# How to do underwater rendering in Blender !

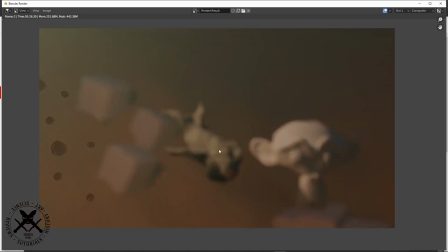(0:14)
hello and welcome there has been some questions online that I've seen recurringly lately about how to do an underwater scene I'm gonna just show you what we've done here to make it look like
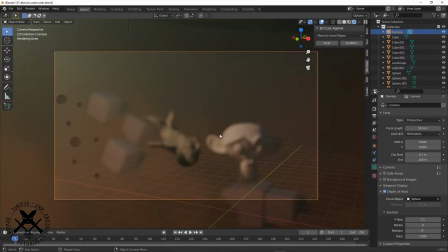(0:32)
under wateriness after we've gotten rid of that we'll go over to blender and people see what's going on here so we can see we've got a scene and to look around this I'm just gonna switch
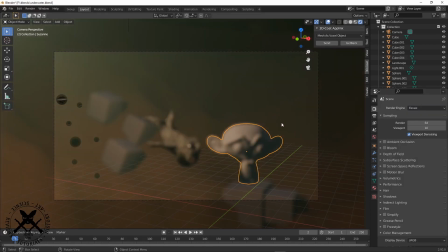(0:44)
to Eevee just because I'm recording and on I'm on an AMD graphics card and we haven't got some love in a while for support
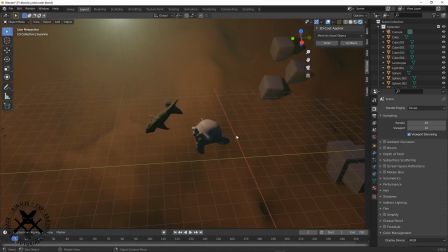(0:56)
for AMD cards so let's see what do we what do we do
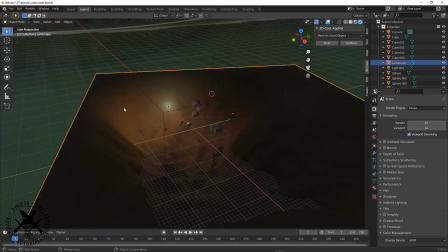(1:01)
to make up this underwater scene so the first is a seabed that's nothing special
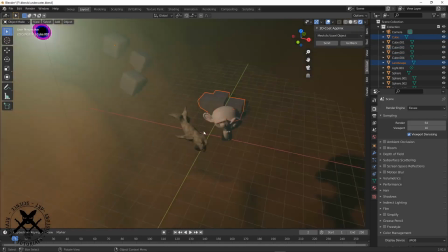(1:11)
these are just rounded cubes these are just some square cubes this is just a Suzanne and this is just a
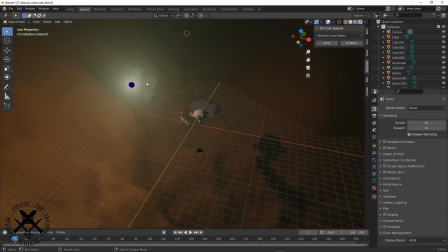(1:19)
fish I sculpted in about five minutes there's nothing special to any of that stuff so how do we
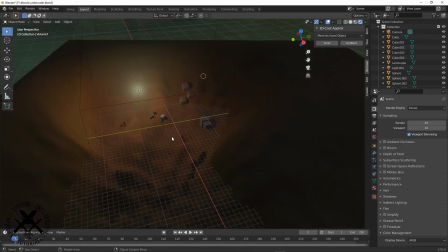(1:27)
get the underwater look to work so firstly
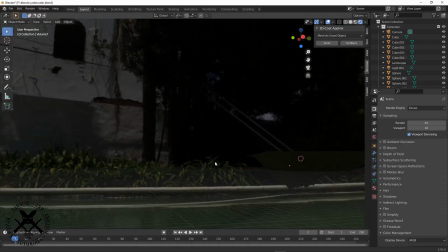(1:32)
we have this PBR up here and we do need a PBR for the lighting
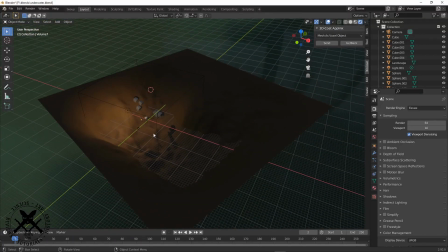(1:38)
but with a caveat what we want to do is we want to have a
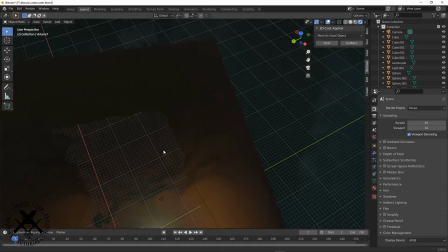(1:43)
PBR and because water absorbs lots of light if you go just a couple of meters underwater
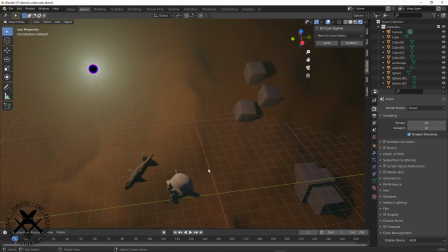(1:49)
it's gonna start to get dark very quickly so what we
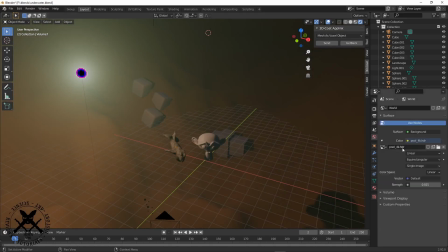(1:55)
need to do is we need to come over to our scene we can see we've got a PBR and we've got it set here to 0.025 in lighting intensity out of a usual 0 to 1 calculation so that gives us this
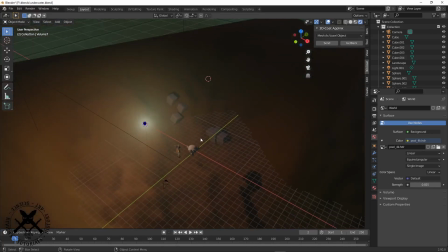(2:14)
very dim PBR. So the second thing we do is we add in a volume
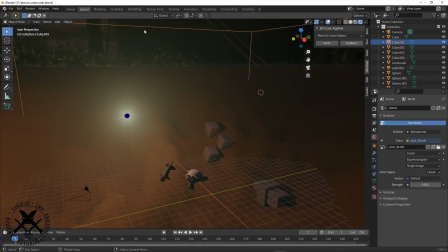(2:21)
and the way I did that is I just added a cube as the domain
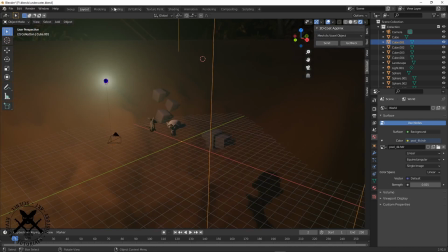(2:27)
for our volume metrics and if don't know how to do that we
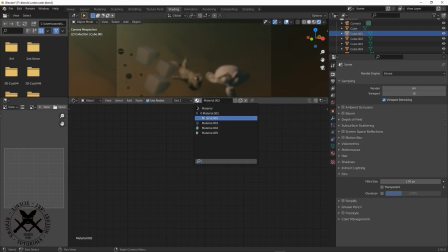(2:32)
just come over here and we go to that
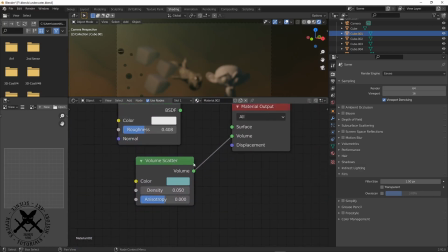(2:42)
and we add in this volume scatter
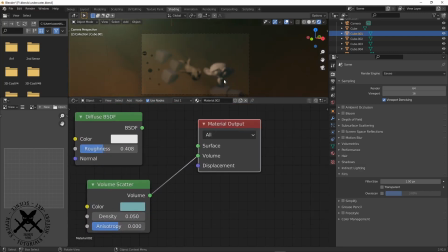(2:45)
and we add it to our material output but again at a very low density we can see that
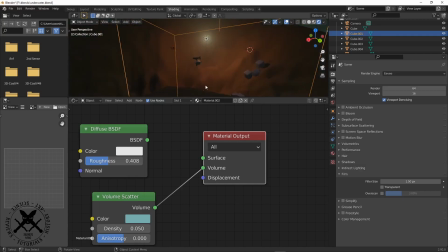(2:56)
with and without it's not making a lot of difference but what it is giving us is
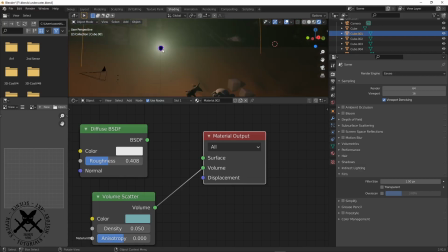(3:02)
that sort of grey haze and it's adding some volume to the lighting so the next thing I went ahead and did to get this to look
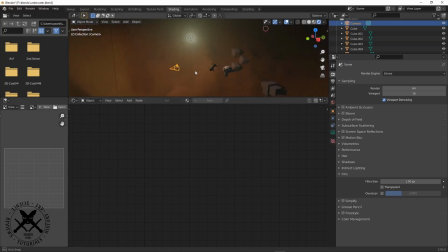(3:14)
right is we need to come into our camera and we need to add in depth of field so because that's another property of water is it reflects light differently
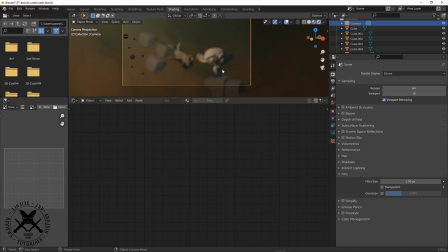(3:30)
to air and that means above water camera lenses when we put them in water unless it's a specifically highly engineered lens it's it's not going to work right and even if even when it does you'll still get ripples and
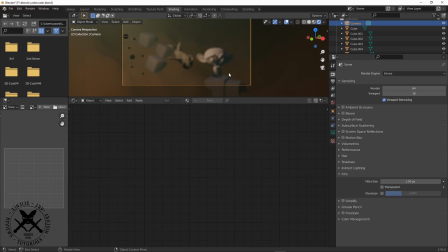(3:49)
distortions because water's just much more dense than air so it bends the light that passes through it much more. So we
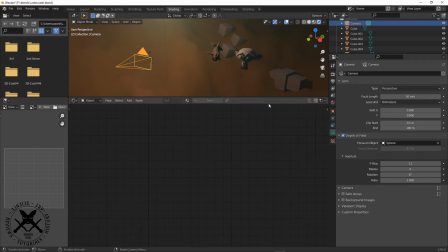(4:03)
need depth of field so we come over here and you just select the object that you want to target. In this case I targeted the bubbles here because I've got them in focus and the rest of the test scene out of focus.